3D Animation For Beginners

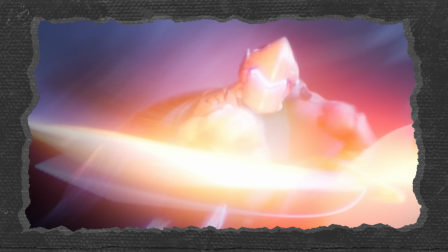(0:00)
Everything starts with learning the basic principles, and animation not an exception. Before animating complex characters, you need to understand fundamentals on simple objects.
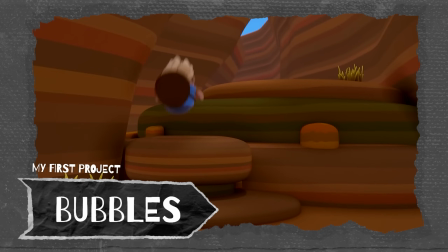(0:08)
It's more safe and easy at the beginning. I've got my first job in animation, literally knowing how to animate bouncing ball only.
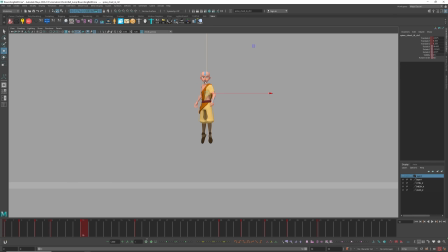(0:15)
And in this video, I will show you how to create easiest animations and how the basic principles work equally on simple objects and full characters. Let's start with bouncing ball. We create three poses, two lower and one upper.
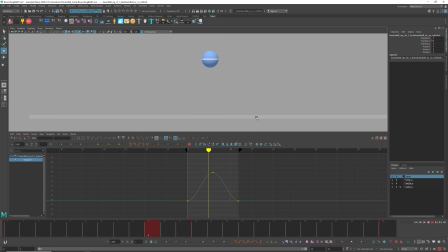(0:31)
This gives us a uniform up and down movement. But a bouncing ball moves differently.
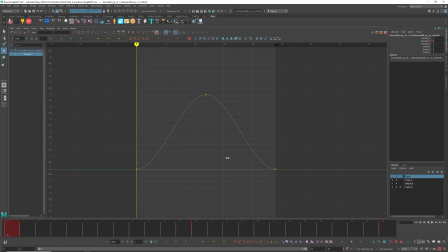(0:37)
Here we adjust the spacing.
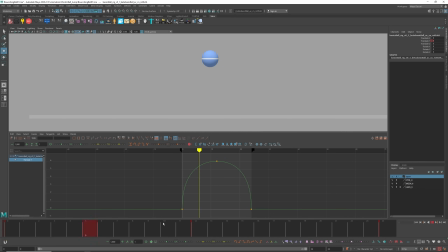(0:39)
Just make a curve in graph editor like this, so that the ball sharply rises, slows down and falls with acceleration. Now it's look more realistic, but it's still missing something. This is where the next animation principles comes in handy, squash and stretch.
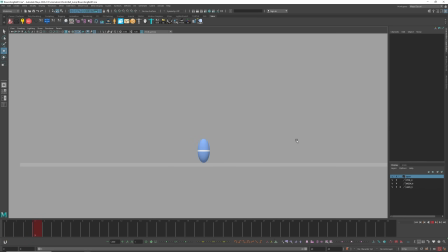(0:55)
The name speaks for itself. For a jump, we need anticipation and impulse. So we make a pause for a few frames to prepare, squash the ball, imagine a character crouching before the jump, then stretch before moving upward. At the highest point, we return the original form and repeat the process but with downward movement.
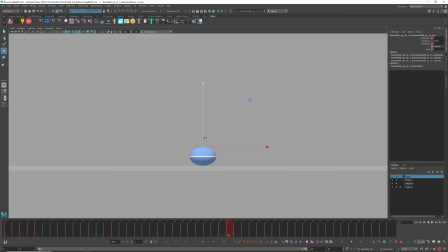(1:15)
At the contact pose, it's stretched, the next frame is squashed, then back to the original form. It's look good, but let's enhance the landing effect. Return the ball for its default form for a few frames later, and add two additional squash and stretch poses, but with less amplitude.
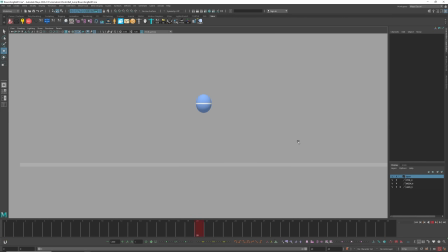(1:35)
Now the movement ends more smoothly, and we better feel the weight of the ball. Great!
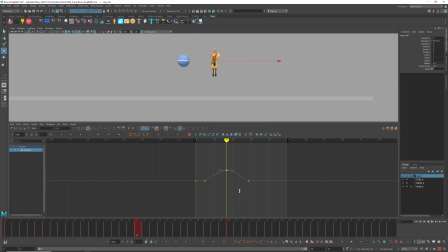(1:40)
Let's do the same, but with full character. Use pelvis controller to create a base for the jump, using bulk animation as a reference.
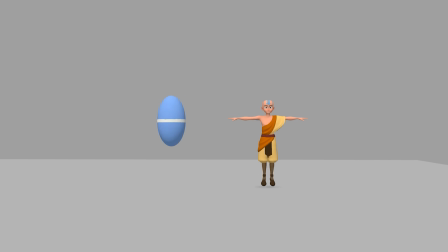(1:49)
Anticipation, same spacing, and overshoot at the end. Now, let's animate the chest controller to show squash and stretch.
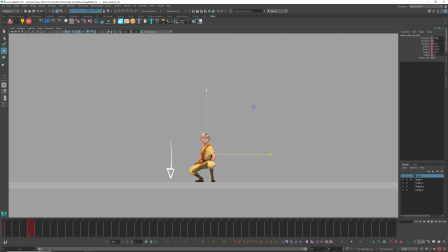(1:57)
Again, relying on the ball. Hip goes first, but chest stays on place, stretching the body. But then quickly goes up, outrunning the hip. At the upper point, the body takes its base form, and then hip goes down, leading the chest, which follows with a slight delay.
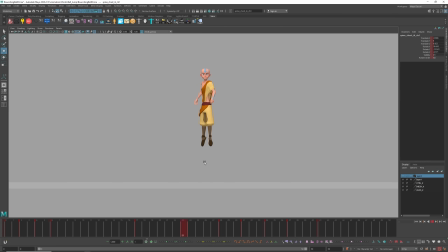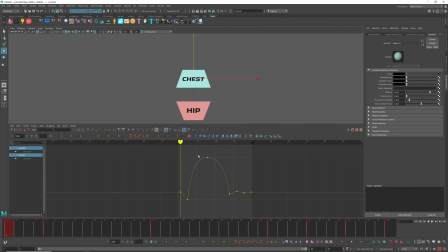(2:22)
Let's see one more time. We have these two boxes with same animations. Offset chest box animation on a timeline just for one frame.
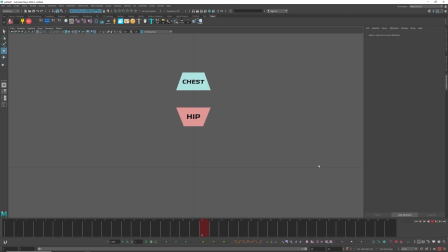(2:30)
And we already have a different movement. Hip goes first, pushing the chest.
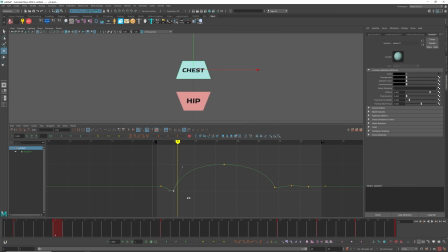(2:35)
But let's make anticipation pose quicker for the chest and longer for the hip.
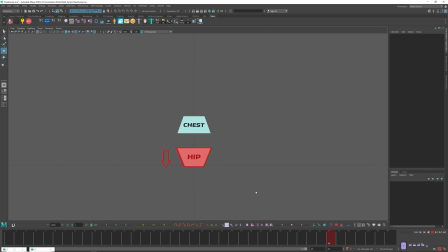(2:42)
Now much better. In most of the animation the hip leads the chest, but right at the jump moment, chest leads the hip.
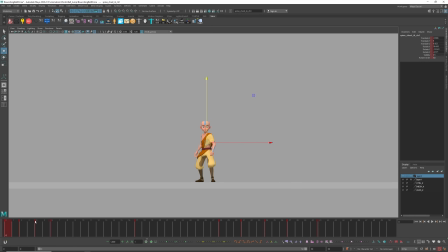(2:53)
Hope you get it.
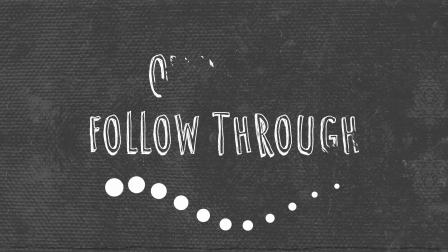(2:56)
Let's move on to the next principle, overlapping and follow through. The technique shows that the part of the character depends on each other. The secondary part follows the main movement, adding realism and physics. We have this simple left to right movement, and let's animate the tail.
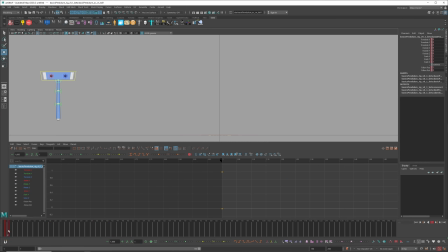(3:11)
Starting from the first controller. Go forward a few frames when the main part has reached its maximum speed, and rotate the tail to the first frame position to create a delay or drag effect. Go to frame when the body just started moving backwards, and rotate the tail again. Then, just repeat it a few times to completely calm down the movement.
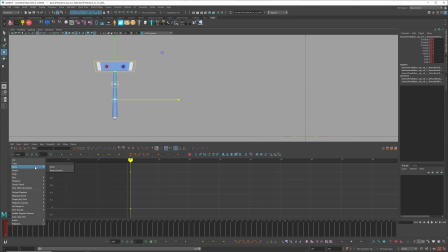(3:34)
Now, just copy the animation of the tail to other controllers and shift them on the timeline a few frames later.
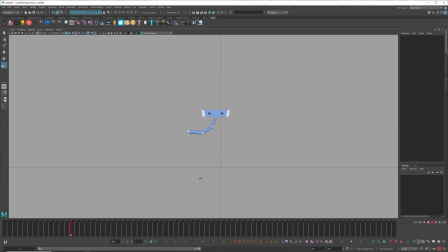(3:41)
Done! This is how easily you can create the overlapping effect when one movement follows another.
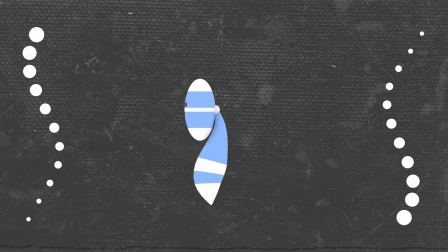(3:46)
And now we can add a tail animation to the ball, which will be a reference for the arms and legs.
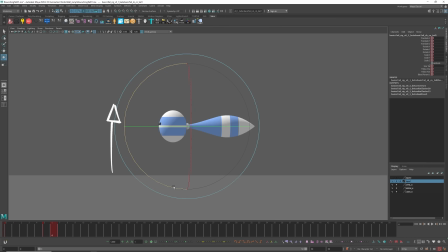(3:51)
It's basically the same as with the pendulum tail. The ball is already going up, but the tail still stays down and goes up later. The ball is already falling down, and the tail is still continues its upward movement.